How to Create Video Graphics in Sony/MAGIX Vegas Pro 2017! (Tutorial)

Hello guys, Steven here, back with another video, and today I'm doing a collaboration video with Nick. His channel's in the description. He basically makes content creation videos, you know, advice videos, stuff like that, similar to me. He's gonna be teaching you guys how to create video graphics in Sony Vegas. So yeah, hopefully you guys enjoy this video.
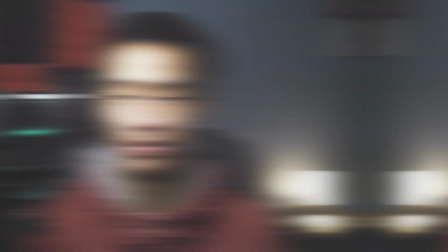Hit that thumbs up button. Let's get into it. Thanks, Steven, for the introduction. I appreciate it. What is going on, guys? For this video, of course, we're gonna have to be in front of the computer. So let's head over to the computer and I'm gonna show you how to make video graphics in Sony Vegas.
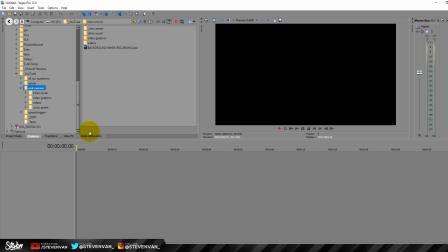So the first thing that we're gonna do once we have Sony Vegas open is we are going to go to the media generators.
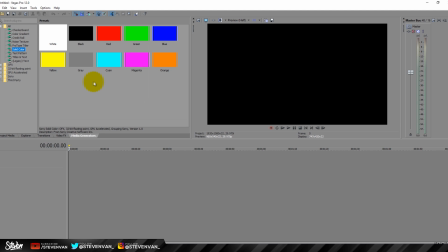What we're gonna do inside of the media generator is we're going to find a solid color. In this situation, we're gonna start with white.
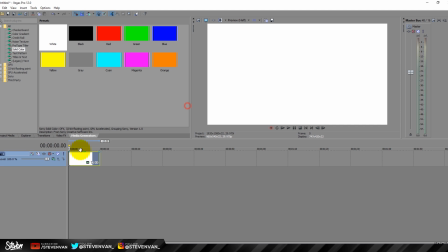I'm gonna drop it into the timeline. And of course, you know, because on YouTube, you know, we want everything to come and go, you know, relatively fast, I'm gonna keep this at 10 seconds. I might even shorten it down. Let's see here, it would slide in.
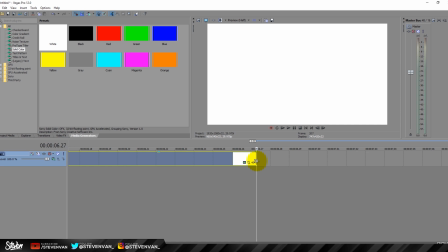You know what, I'm actually gonna take this down to about 7 seconds to make everything go just a little bit faster. Okay, once I have the media generated solid color background,
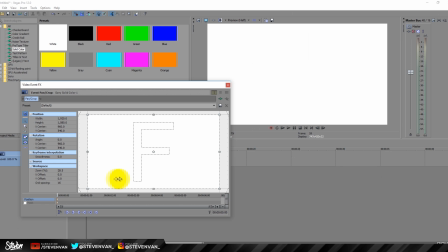what I'm gonna do is I'm going to go into the crop tool here in Sony Vegas.
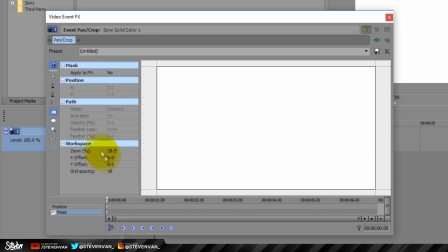I'm gonna go to mask down here, and I'm going to click on this first keyframe, and then I'm going to click on the rectangle tool.
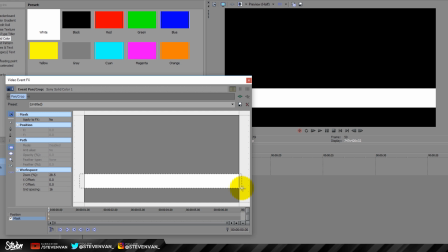Now, as I pull this rectangle tool in, you'll see on my screen that it is creating a bar, right?
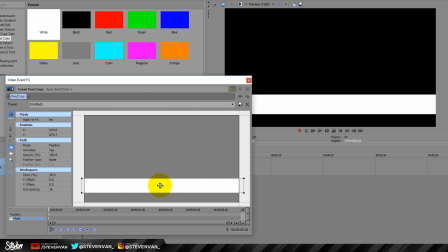This is where I'm gonna put the main highlight text for this. And then I'm gonna scoot it down.
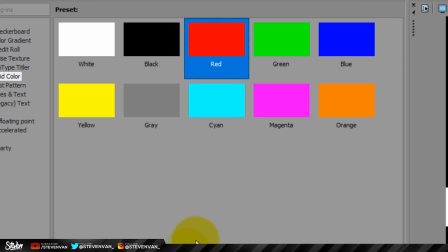I'm gonna put it right about here because I'm gonna create a sub bar as well.
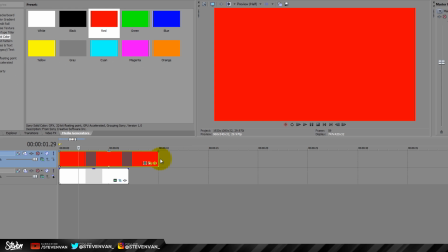And I'm gonna do that by going up to the media generator, and I'm gonna pull down a red version of the solid color.
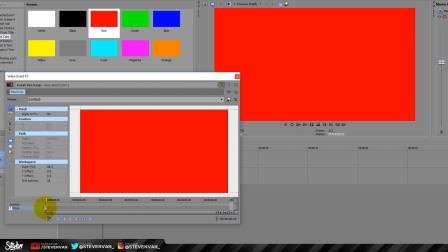I'm gonna make it the same size for now. I'm also gonna go into the crop option, go to the mask, go to the first keyframe.
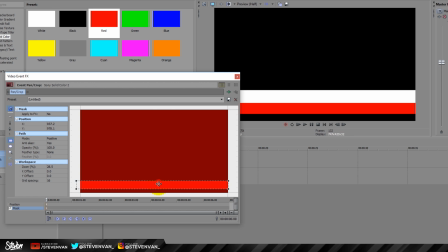And then with this, I'm also going to mask it off where I want, and I'm going to slide the mask down to exactly where I want it to be. Now, in this particular situation, I'm going to leave a little bit of a gap so that you'll be able to see the video playing in the background there as well,
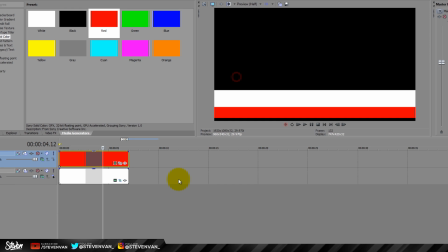just to show that it is an overlay for the people that are watching the video. Just kind of, you know, adds a little more depth to the whole thing. So once I have this part in place and I know exactly what the graphic is going to look like, now I want to animate it.
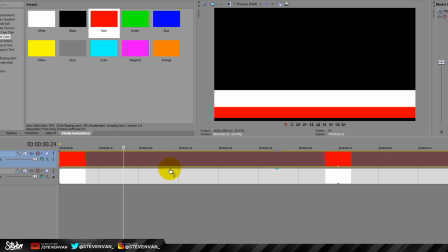And after I animate it, I'll add some text to it. So the first thing I know is that I want the white bar to come in first.
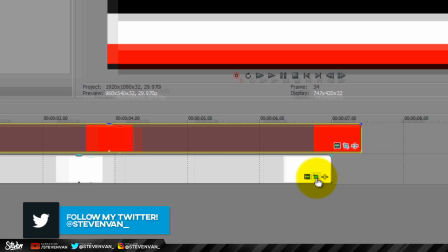So I'm going to scoot this back a little bit, and I'm going to go into the crop tool again,
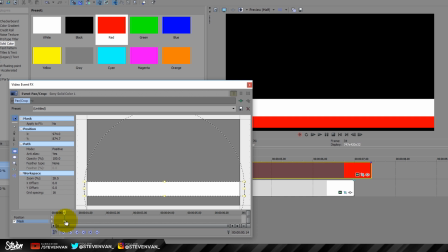and I'm going to go down. I'm going to make sure that I have mask selected, and I'm going to double click here to create an additional keyframe. Now, what that is going to do is that's going to put the keyframe at the resting point of your graphic. So basically, whatever motion is going to happen, this is where it's all going to stop, right?
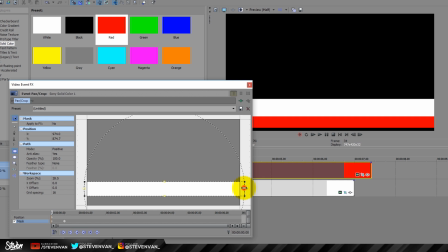So I want to make sure that the full width is expanded at that time. Now I'm gonna go back to the first keyframe. I'm going to grab this. I'm gonna pull this mask all the way back. Now what's gonna happen is Sony Vegas is going to fill in the gap between this keyframe and this keyframe.
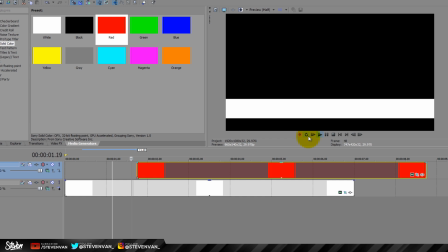And by doing that, it creates motion. So I'll show you what it's doing right here.
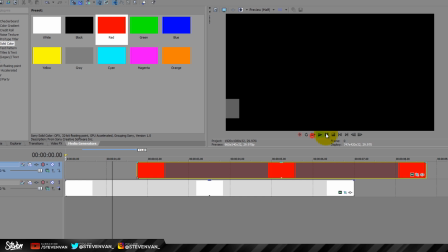Okay, you see how it brings that bar across? That happens just from using that mask, okay?
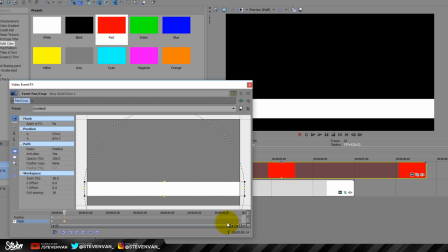Now, I know in advance, because I've made a lot of these, so I know that I also want it to go out in a similar way. So since it's gonna be at the resting point here, I'm gonna continue that resting point here towards the end. I'm gonna put it in a similar spacing so that it goes out around the same speed that it comes back in.
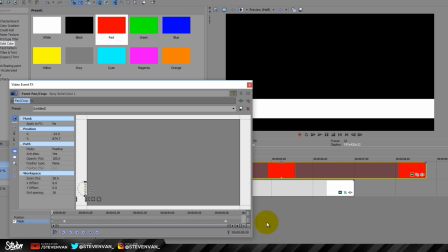Then I'm gonna go to the first, save myself some work here. I'm going to right click. I'm gonna hit copy. And then I'm going to click here at the very end. I'm gonna right click and I'm gonna hit paste.
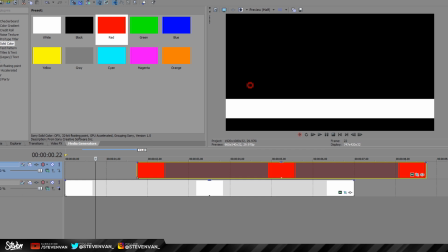Now what that's going to do is it's basically pasting that original keyframe in. So if we go back to the video now, you'll see as I hit play, now it's gonna pull it back out.